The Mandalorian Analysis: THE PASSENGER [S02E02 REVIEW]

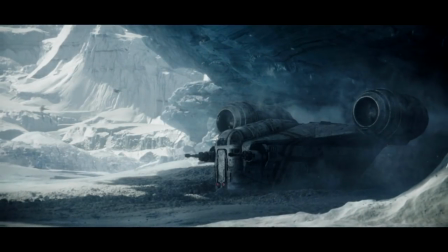Not a single note of music is heard during this segment until Mando escapes the NR fighters and started descending beneath the ice.
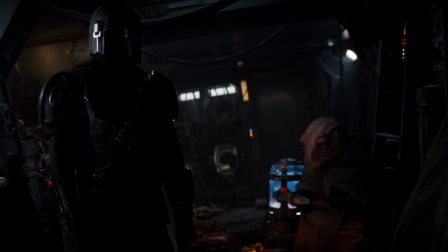After catching the child eating the eggs again I realised just how amusing it was to witness Mando being the only one there who could speak English.
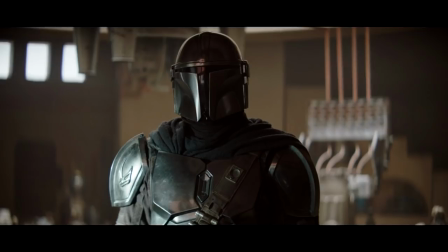I mentioned in the previous review how Mando's improved his speaking skills and yet here
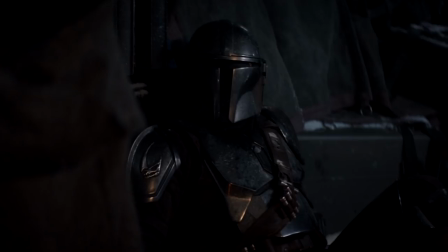he has no means of expressing himself as all his inner chatter fell upon deaf ears.
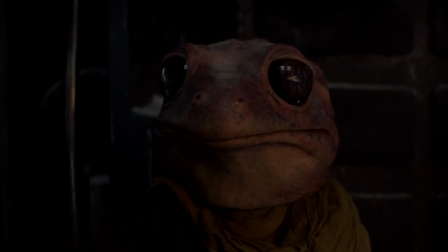The tension shot upwards as it became clear Frog Lady might notice how few eggs there are compared to when they departed,
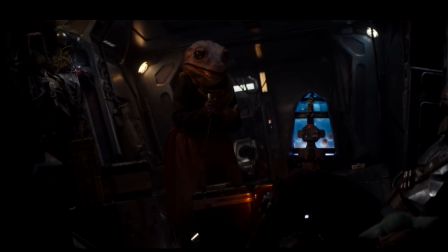which escalated again when she used the robot from the Prisoner episode to translate herself.
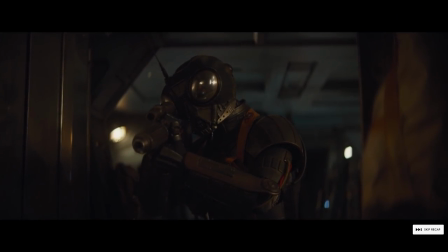I did wonder why the clip of him getting blasted to Oblivion was shown in the recap at the start of this episode,
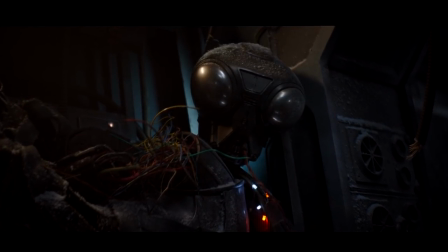but still this was another character who I definitely wasn't expecting to make a comeback.
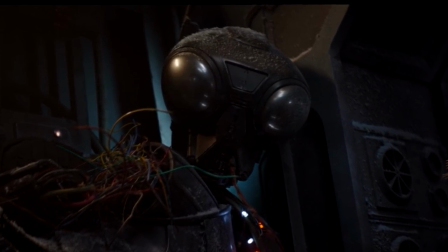I reckon Mando didn't even know that the droid was capable of such a thing with his suspicion towards droids.
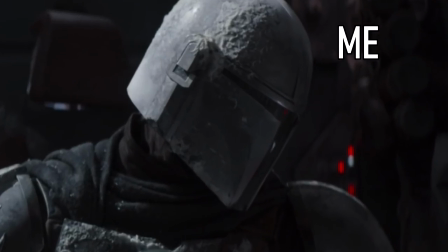Maybe he could rig it up to do some karaoke.
Wake me up. Wake up.
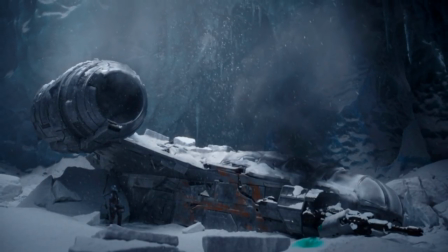With the characters surrounded by ice, I did wonder if we were going to see some equivalent to the Hothwampas from Empire Strikes Back in here,
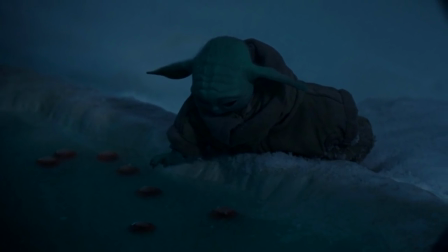but instead we saw Frog Lady bathing. I honestly thought this was going to be the part where the child was going to eat an egg right in front of its mother,
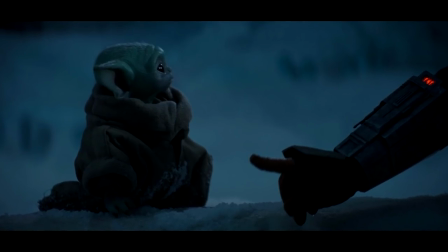but thankfully Mando stepped in to do the dad thing leaving it to explore the cave instead.
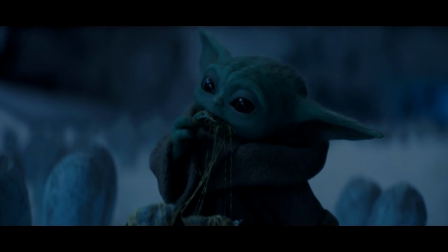This is where the action really picked up and you can tell the sound designers really know their craft.
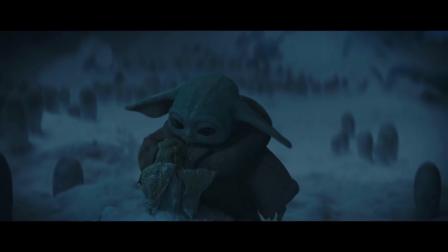As that soft and childlike wonder music came to an end this long violin note just rings
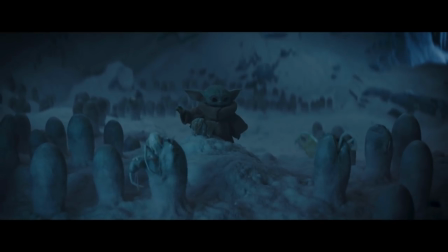for such an uncomfortably long time until the camera pulls out and we see the creatures starting to hatch.
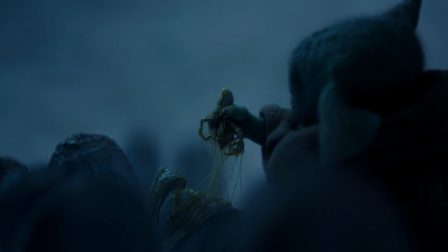I say creatures because at this point we have no idea what's inside those eggs.
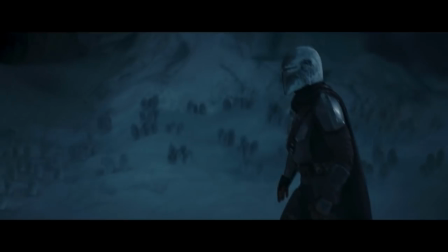This underwater pulsing sound starts to get faster and faster and then only
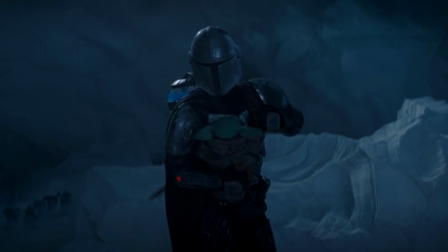when the child has been scooped up by Mando do we truly know that they're spiders.
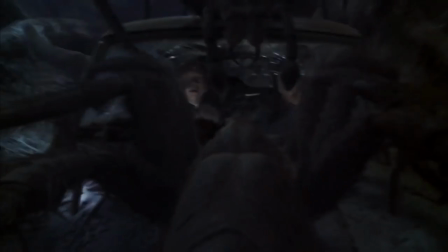There was some serious Harry Potter and the Chamber of Secrets vibes going on here, except that the detail here was just ridiculously impressive.
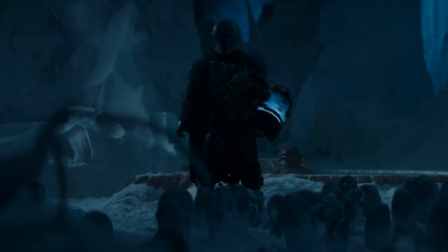It was here that all my preconceived notions about this episode were just splattered in seconds.
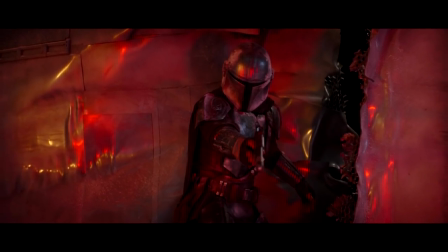There were so bloody many of them. You don't truly realise this until they get back to the ship and they're crawling all over the walls.
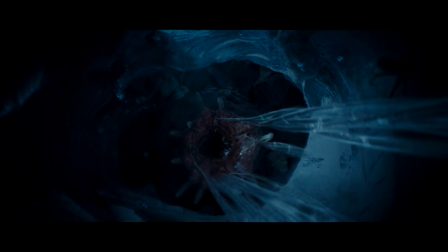I mean, my god. And the giant mummy spider thing, the mouth spitter thing, and its eyes just completely freaked me out.
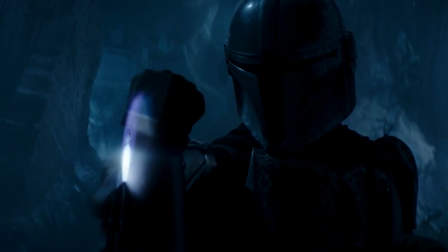I let out a humongous yes at the sight of Mando priming his flamethrower, and by the time all the characters were cornered in the cockpit,
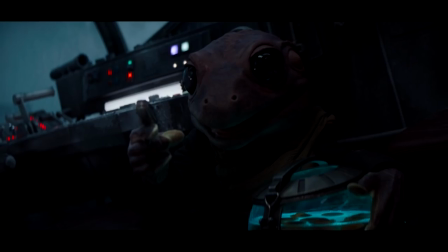then came the real payoff of the episode, seeing Mother Frog protecting the child. That was a top dog moment. Woof, woof.
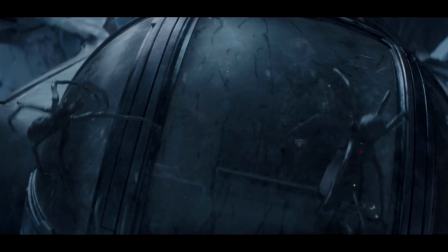More of that fantastic attention to detail can be seen when the spiders are crawling up the windscreen,
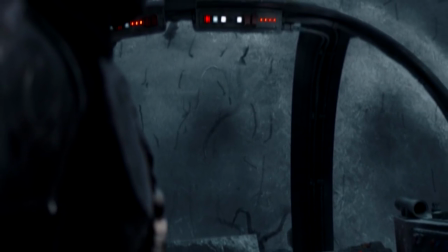seeing what are essentially spider footprints added to the realism induced by this threat to our protagonists.
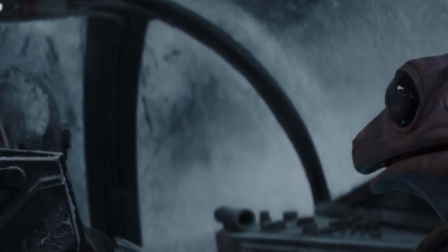More importantly though, this is exactly the spot where they see the daddy spider as it plunged down from above.
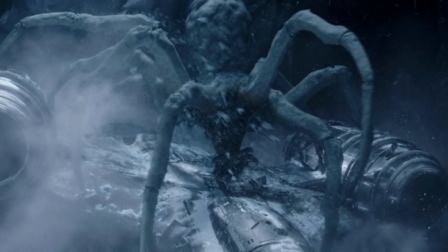The weight of this monster was felt from the sound design here, where I once again gasped at the shock of what I thought was going to be an easy escape.
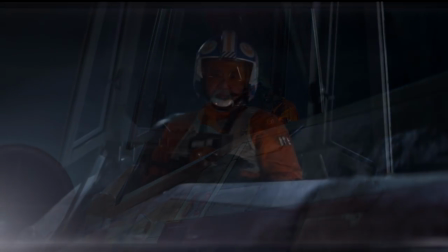Thankfully the NR saved the day, where we get the rundown of what they know about Mando.
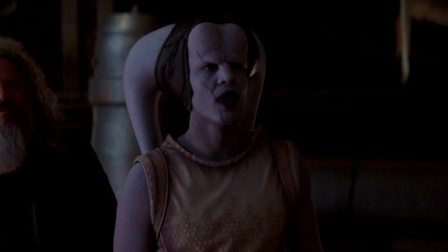Prisoner X6911 I'm assuming was that purple bloke they broke out of prison last year,
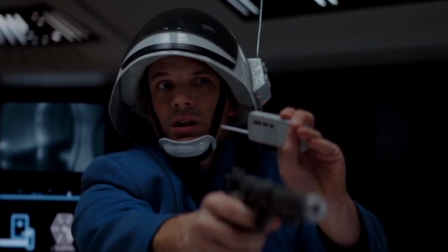and Lieutenant Davin was the guy who Mando wanted to prevent the killing of had Nymphadora not done so.
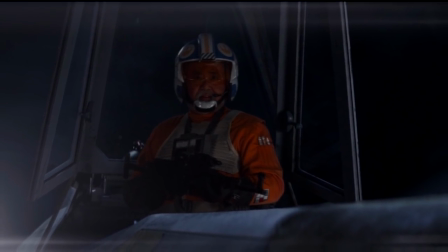It was great as well that these two weren't swayed by an offer or deal
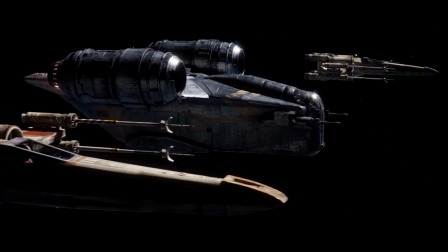that Mando tried presenting to them as they are the authority in the galaxy now.
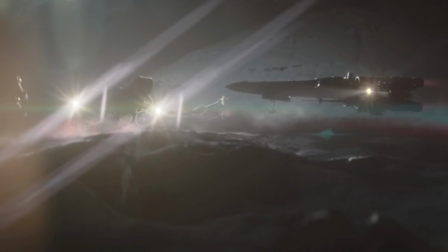They cannot be bought, which I thought was so fascinating. I am truly looking forward to this faction being developed, if at all.
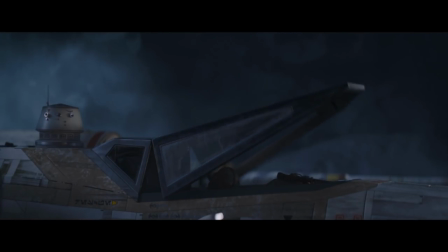Although if it could be without this weird trap-infused music, that would be greatly appreciated.
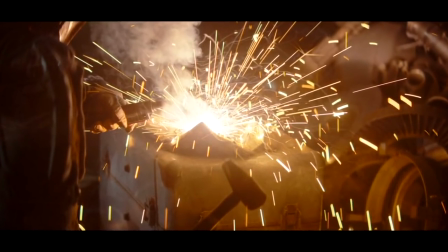The episode concluded just like episode 2 of season 1 did with a fixer-up montage.